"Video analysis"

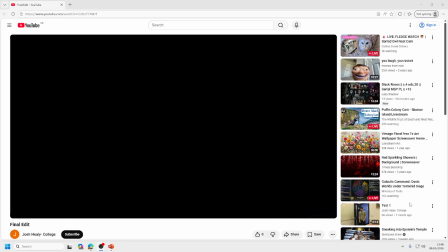Hello, this is a video analysis of my work. So, I'm going to begin and explain.
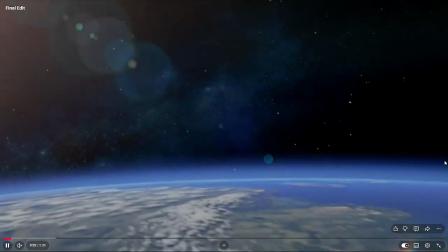So, in the start here,
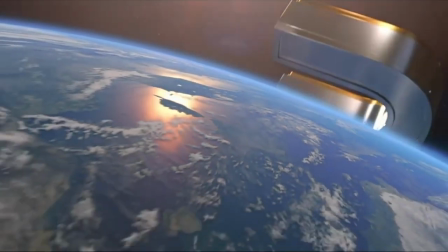I have chosen to go with a Universal intro,
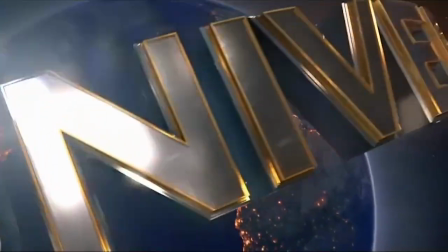mainly because Universal is my favourite film company.
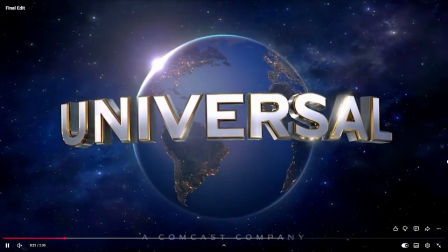I think they make the best films. They do own a lot, but I think they make the best films. The music gets me excited for the film because I already know if it's Universal, it's probably gonna be good.
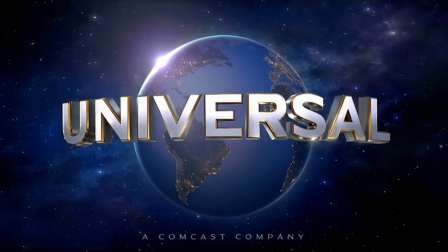It's gonna be decent. And for an intro, it's such high quality compared to others. Others make them cool as well, but like Universal looks like the resolution looks the best.
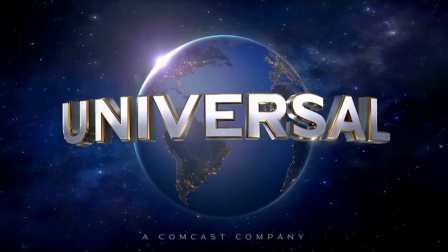It looks like they put the most effort in. That's what I mean. So I chose them to produce the film, even though they didn't.
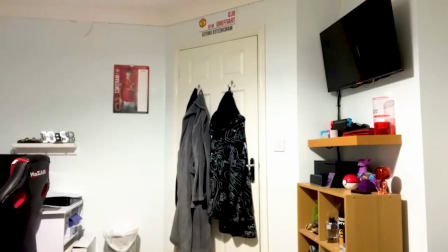This opening scene, where I walk into my bedroom.
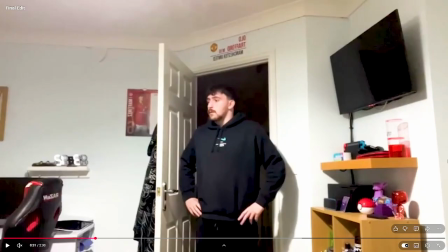So, first of all, I used my phone to film this. I used one of them moving tripods where it tracks you.
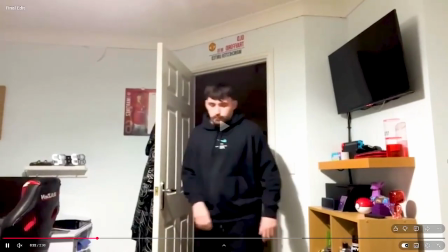So as I walk in, it will track me and trip over my bag.
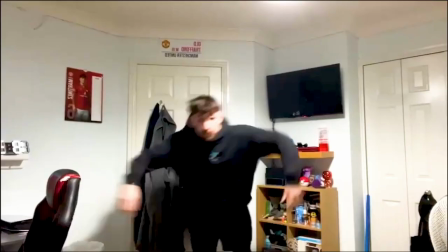Trip over it.
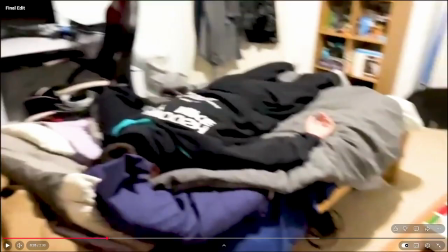I put it on the windowsill and had it track me as I dived onto the bed.
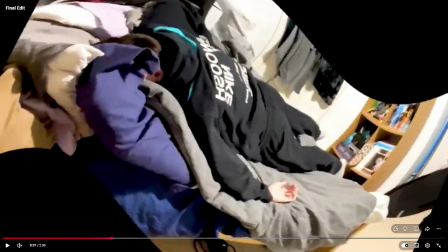And then I stopped it recording. I thought I did a pretty good job. Even though it is muted, I used a thud sound effect to just really
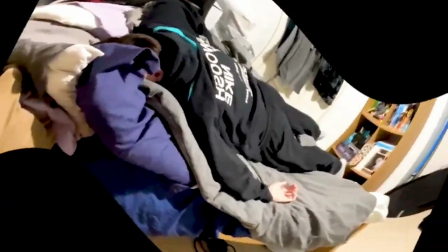emphasize how hard I hit the bed. Because it sounds better than just not using any at all.
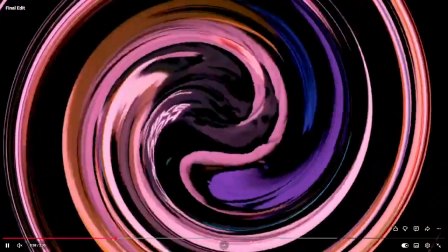For this transition,
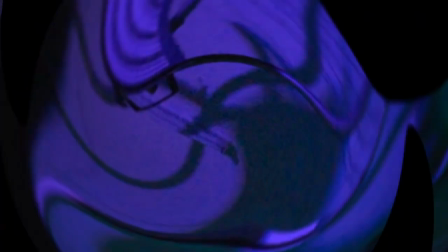I used the swell effect and I changed the saturation and the temperature of that section of the vid because I cut it and made it look like I was going warping through time.
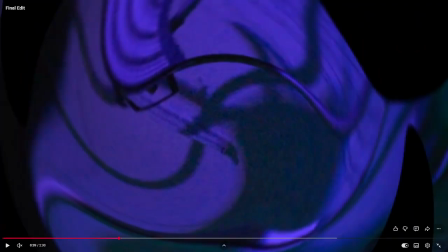But I was warping into another dimension in the context of the story. And was the bit which I'm showing now. It's on over to the other clip where I'm now in the other world,
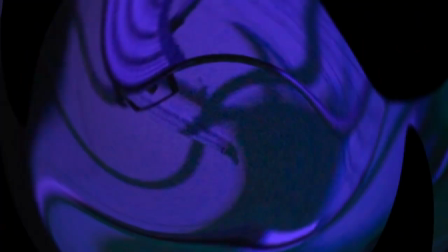and I've used it's subtle, it's not as strong, swirl effect on it,
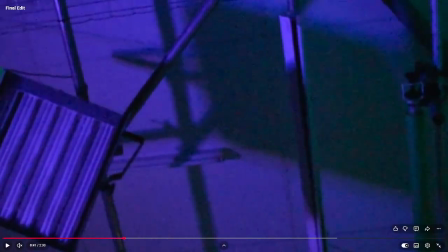and then I took it away
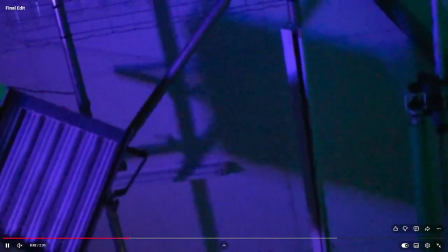to fully transition into it. For this bit, the mask is a Halloween mask I bought 5 years ago for Halloween. It is nothing more than just a mask that is powered by batteries. Like, it is nothing more than that. All I did for this was turn off the lights, go behind the black curtain, change some of the camera settings so it looks completely black, and then come out from behind the curtain. And then I did some things on Premiere Pro as some effects to make it look, the mask look, more scary. The colours look more bulged out. It looks like I'm missing an eye. I'm missing half my jaw. That was all very much intentional.
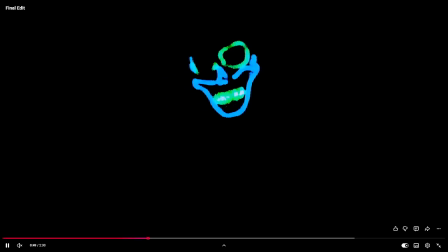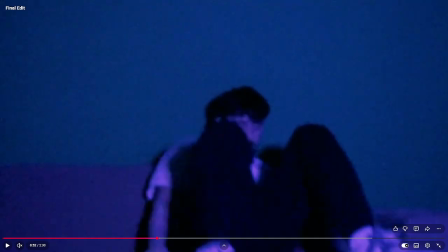Then I just got the camera, pressed play, and fell back onto the sofa Well, press record. Brandon was using the camera, he was recording me.
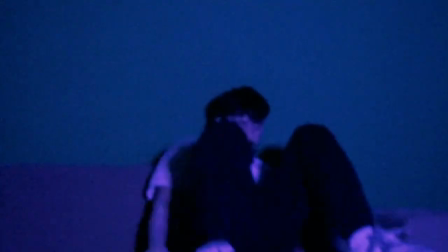All of the acting is me. Brandon was operating the camera.
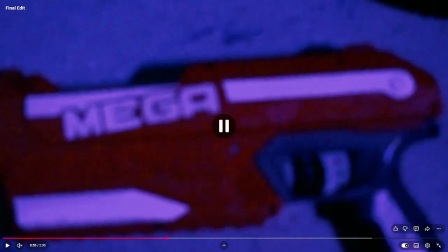Look over the side. There's a nice shot of me looking down. That is a Nerf gun that I got for my birthday a few years ago. Many years ago, actually. But
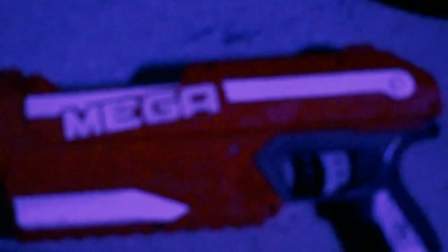I probably could have got the shot less blurry, but I realised it makes it look better considering how everything else is also sort of blurry, so it would be a bit of like an inconsistency.
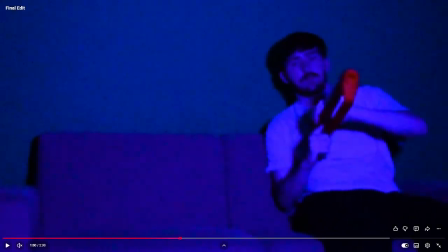I've chosen the blue aesthetic for the dream world, generally because I think when I think of a dream, I tend to think of blue in my mind.
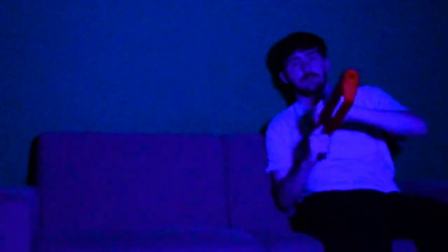I can't really picture too much why, but I do. And also, blue's got like low visibility.
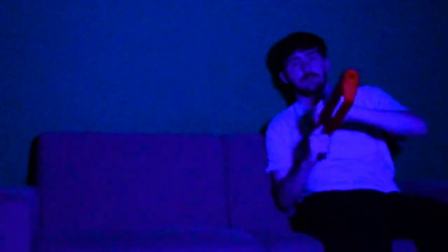It's got low visibility, I think, which would then make it scary because you can't see as much. And blue's a very out there colour, it's a very saturated colour.
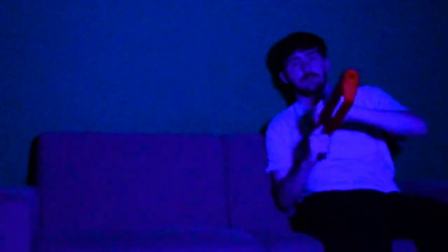I did use some effects from Photoshop to make it look more blue than it was, but Photoshop Premiere Pro made it look more blue than it is, but
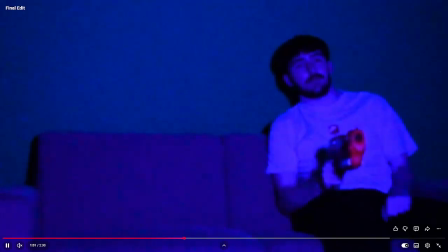I just think the blue was saturated enough. So I shoot him. I just fell over wearing the mask. That was a fell out shot.
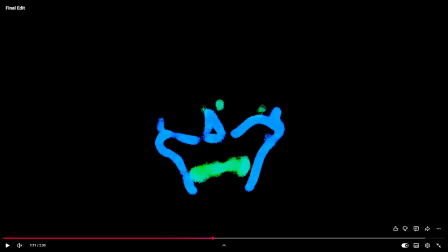Here I have here I am speaking in the vid,
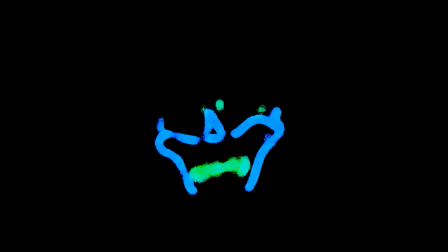and I have used it. I've distorted the voice, made it sound slow. Like I've lowered the tone. You can understand what I'm saying, but the tone has been lowered to where he's not really too scary now.
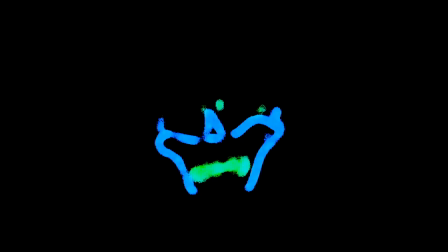He's more of just a bad guy who's also kind of chill. To film this, I just laid on the floor, Brandon pointed the camera at me, and I just sat there for like 30 seconds.
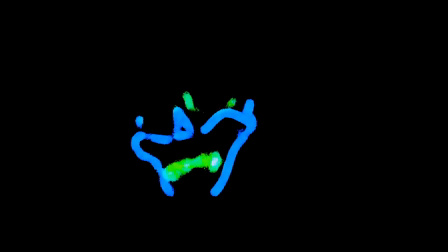And then I did all of the voice recordings afterwards for the length in which the clip was.